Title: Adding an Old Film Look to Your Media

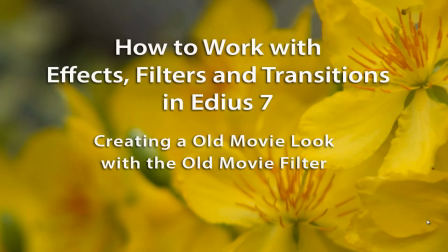When you're working on a documentary, there will be times when you need to use modern day footage that have been shot recently, but have it represent a more historical time or event.
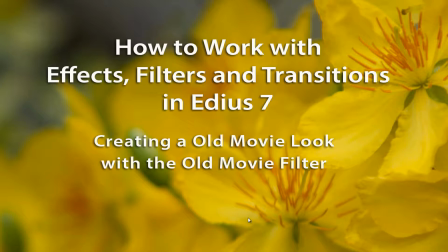And so having it look so beautiful with the latest camera, sometimes just it doesn't pull off that historical illustration as much as you would like to. And so it can be helpful to apply a kind of an old movie
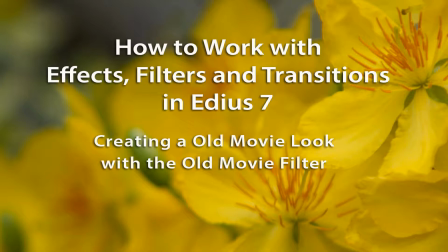effect to your clips to help give it that historical feel.
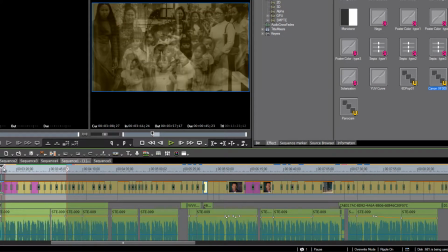And I have an example of that here on a recent documentary I was working on.
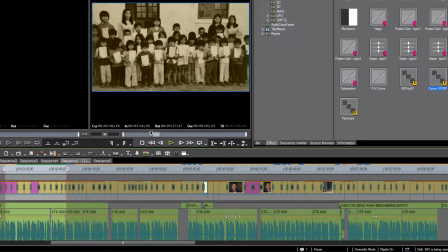I think we took a look at some of this in a previous tutorial where we added a specific sepia tone filter to all of our photographs so that they have a consistent look.
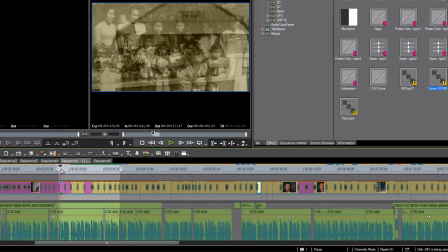But then it moves from still shots, still photographs, to talking about a historical time.
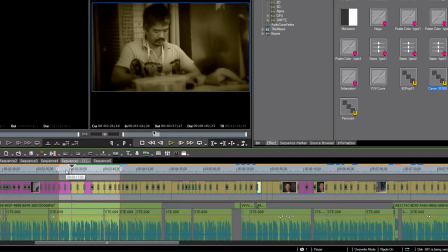And it might be 50 years old, 60 years old. And so even color shots might not be the best approach. And so what we're wanting to do is kind of give the feel of that we're looking at old film before color came out.
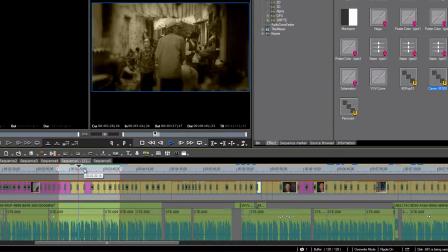And then it can be something that can be used to illustrate a script that is talking about historical events.
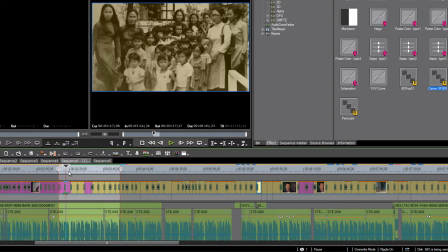And you might notice that I have used kind of the same tone, the sepia tone look, so that it kind of matches up with the still photographs.
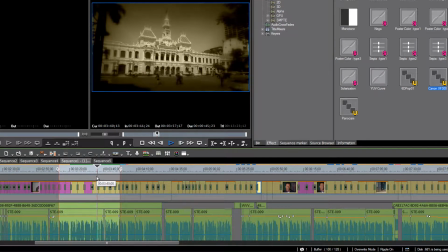And yet it kind of gives that old film look that might have some scratches in it,
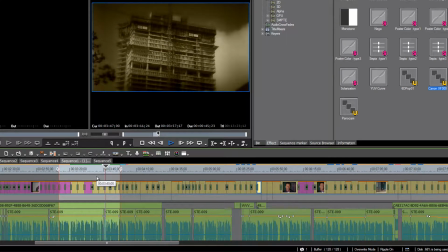might have some hair or even some jitter that it might have picked up as if we were
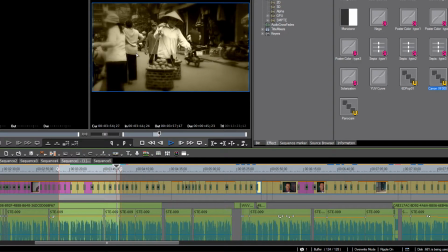taking it from a projector. All right, so how do we do that in Edius?
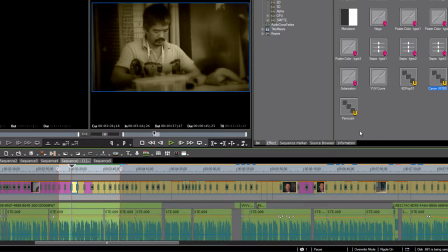Well, let's just click on that first clip there and go to our information palette and see all that we have done here. I believe that we have borrowed some of the tools that we used in a previous tutorial to give kind of that film look.
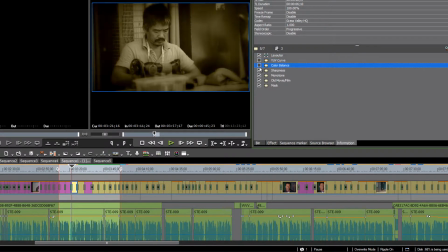Let's maybe just unclick all of these so we get back to the original shot.
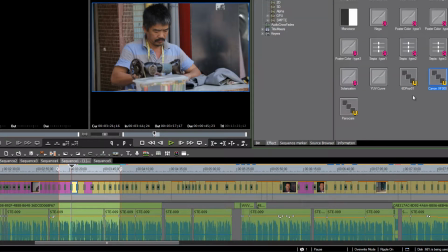And then let's first of all add a film look that we have saved as a preset from our previous tutorial, and let's add that to start with to our clip.
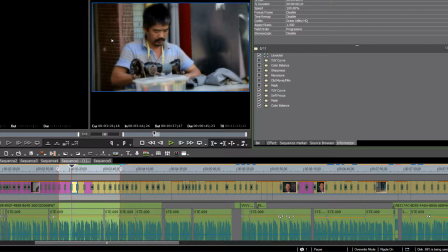And that kind of gives a soft look to our media to start out with. And then we can add our monotone filter that we chose, that we were using to match up our still shots.
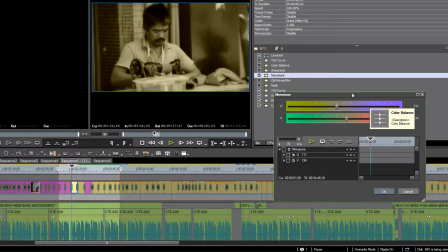We could maybe go into that and see what we've done. We've taken a basic monotone filter from Edius and just added a little bit of sepia tone to it by adjusting our sliders, the U slider to the left and the V slider to the right a little bit.
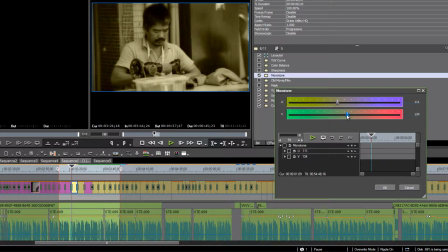That gives us a nice little sepia tone to match up our still photographs.
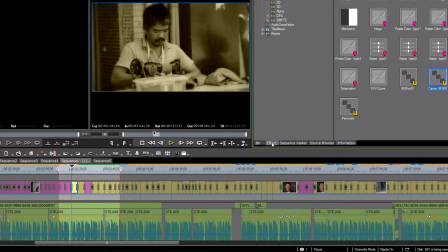But then we've also added an old film filter that comes with Edius.
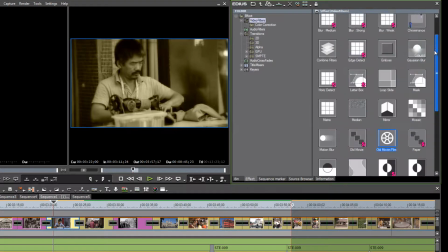Now, as we look under video filters and we scroll down here, we find that there are two actually here.
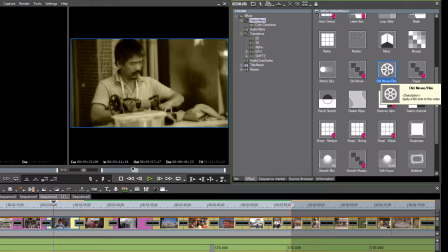One is called Old Movie, and another one is called Old Movie/Film. And the one we're looking for is really the Old Movie/Film. The other one, basically, all it does is add video noise. In fact, if we dragged it onto our clip, we'll see what it is.
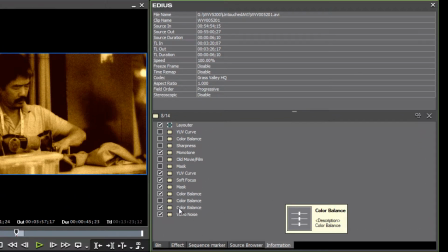It's actually a combination of two other Edius filters, a color balance and video noise.
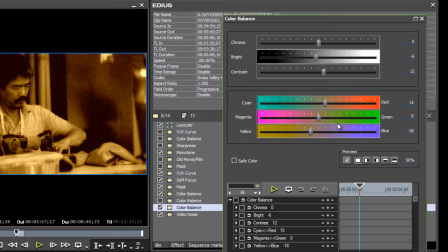If we opened up the color balance, we'll see that there has been quite a bit of adjustment made to that,
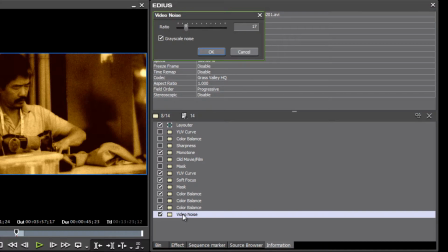as well as the video noise is adding all the grain.